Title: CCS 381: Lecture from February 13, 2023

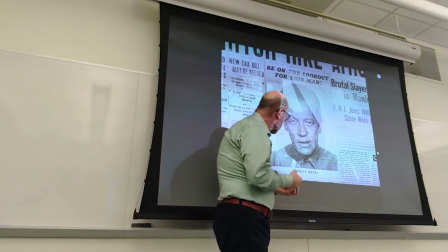2314s
So it's a traditional drama slash noir film.
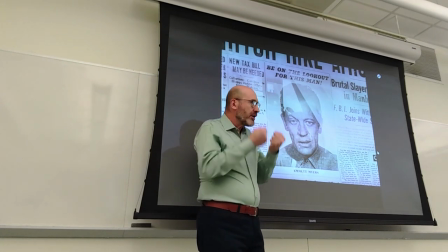2320s
film so they're playing a lot on the dark negative depiction physical depiction of the criminal that is to say you have to look at this face and you know it's a criminal right
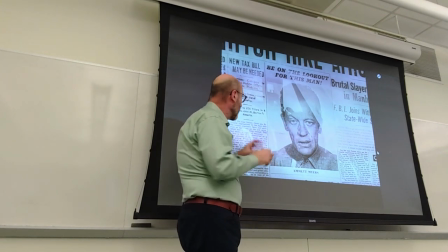2331s
because of the deformity caused by the eye because of the expression and
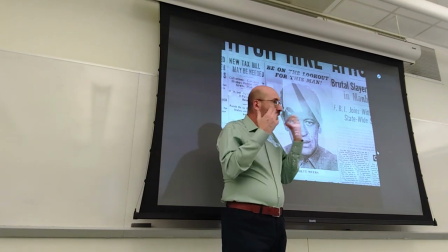2337s
through the movie the movie will be based a lot on the first shots or close shots
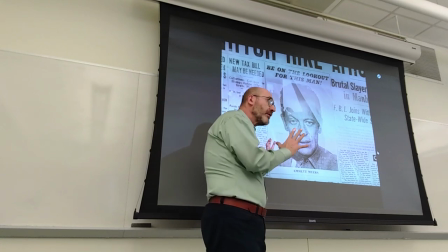2344s
of the faces of the three protagonists criminal on one side the two family fathers,
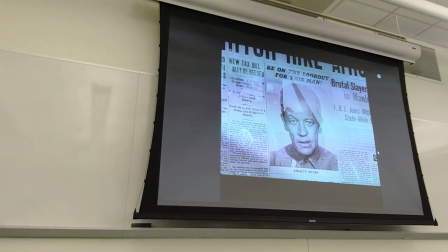2351s
regular men, next to him in the car.
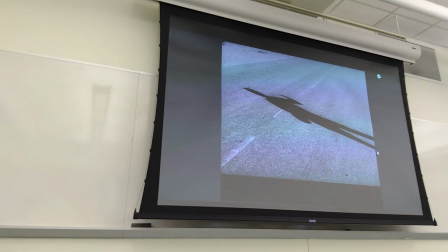2356s
And again, same script, and at this point you know how it will end, right?
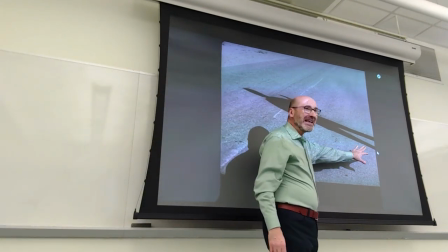2362s
The visuals carry the story, because you don't see him, you don't see Emmett, you just see him by the side of the road,
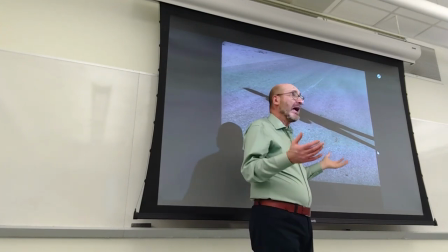2370s
the shadow is cast, and you know how this will end,
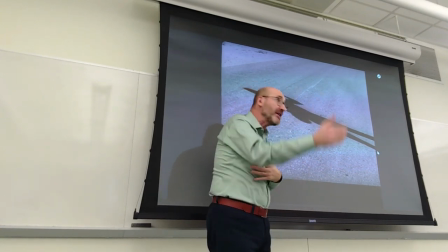2374s
right? at this point because of the visual without having to tell you much you know what
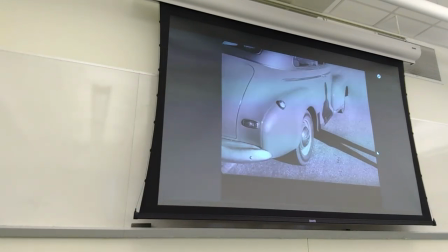2380s
the pattern will be someone stops this time it's not a fancy car because everyone has to be afraid and the driver slides to open
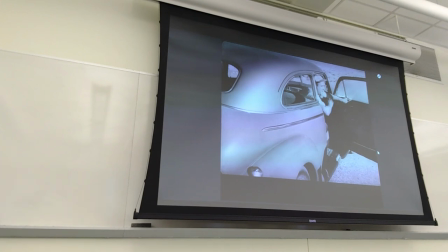2392s
the door and invite him in just a single man he gets it
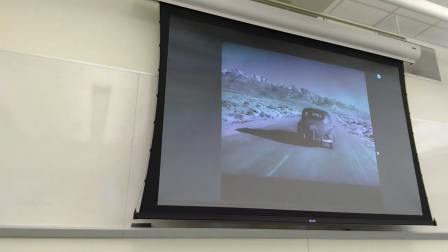2398s
you don't see him you just see the car the car is leaving
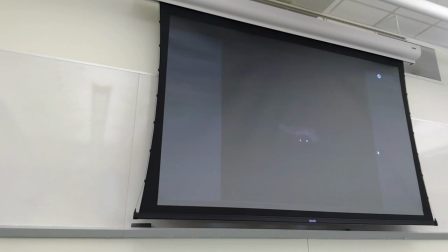2404s
then you see the headlights of the car in the darkness they're going into the wood and you know again you know what to expect from from this that the poor guy will be taken and keep in mind is two seconds
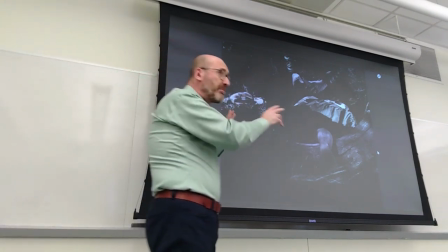2421s
when I'm advancing just two seconds so this happens very quickly and you see once
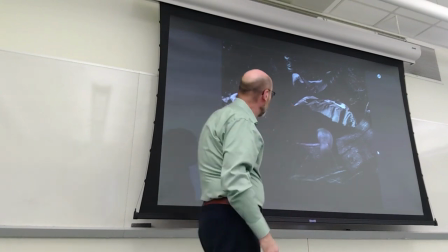2426s
again the limp hand of the man that is being killed and
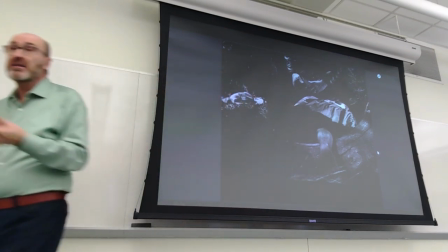2430s
the hands of the criminal going through his wallet the same way that he was going through the purse of the poor woman so the pattern is clear
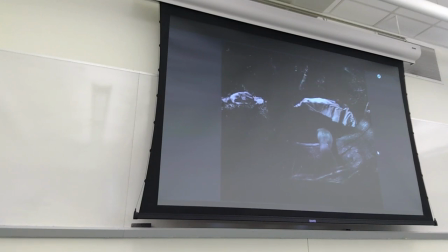2439s
and you see the gun and you recognize because it's a peculiar kind of gun the same gun that you saw in the beginning the initial shot of the film and the guy just leaves however this time he takes the car and
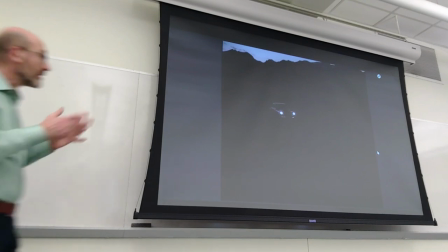2456s
now same thing you see headlights and you're ready your thinking oh
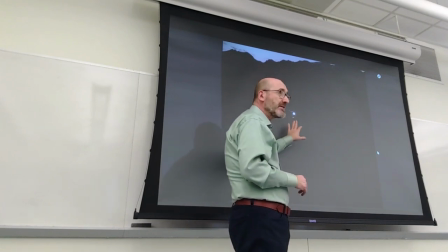2462s
my god what is going to happen now but this time this is the Plymouth Cranbrook
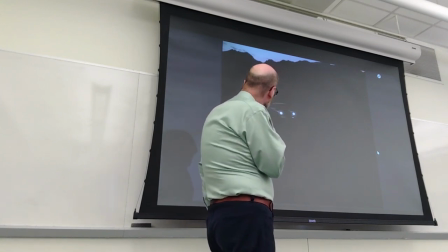2469s
by owned by one of its two characters
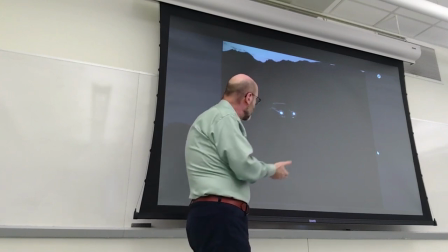2474s
the other two protagonists who will be taken hostage eventually notice however
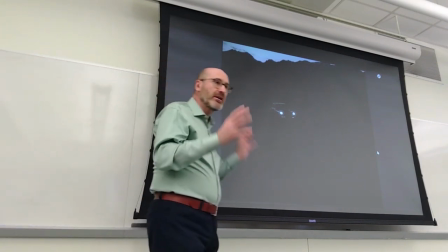2480s
it's all dark right they're driving in the dark the early hour in the morning nothing wrong because they
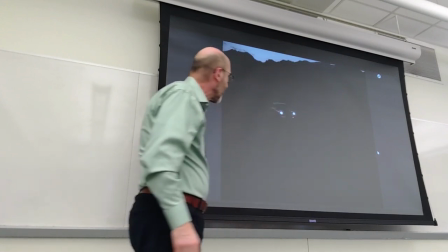2486s
have a long tree because they're fishermen there are all kinds of reasons for that but notice
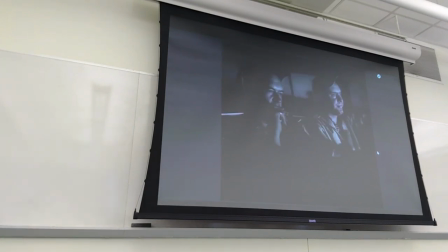2492s
the mood in the car so these are the two friends who've known
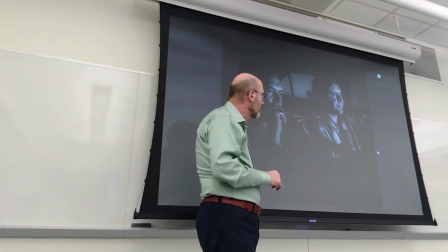2497s
each other from before the war according to a line later on they're going on a trip one of them here Gilbert will say this is the first trip since the war the first time that I'm not with my wife my family going
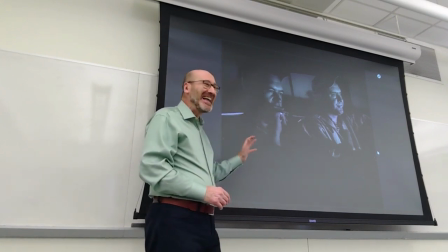2512s
out are they happy is this a portrait of happiness and
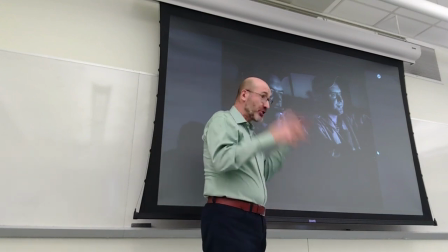2518s
joy harmony to be shattered by crime not at all from
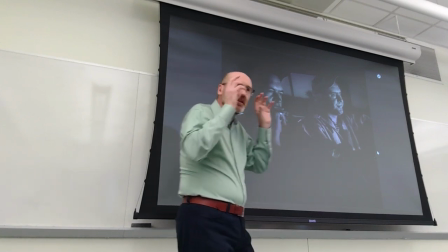2524s
the beginning you feel that this is not crime drama but it's a film
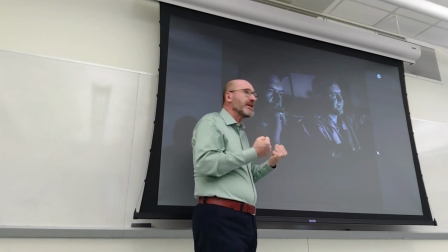2530s
noir because there is this vibe there is this heaviness there is this intrinsic tension
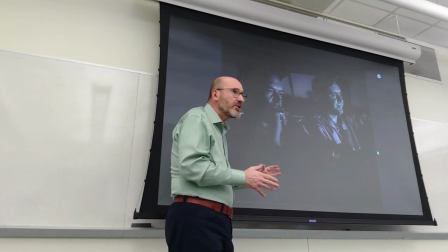2537s
right they're going out to fish and they're not happy at all they're not having fun that's sure right and there is a certain intensity in Gilbert
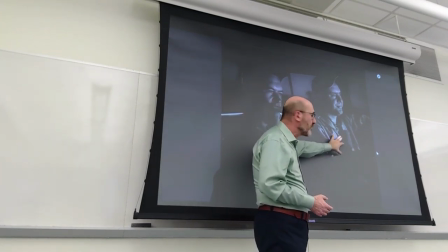2550s
this is Roy Roy is owns a car garage this is Gilbert Gilbert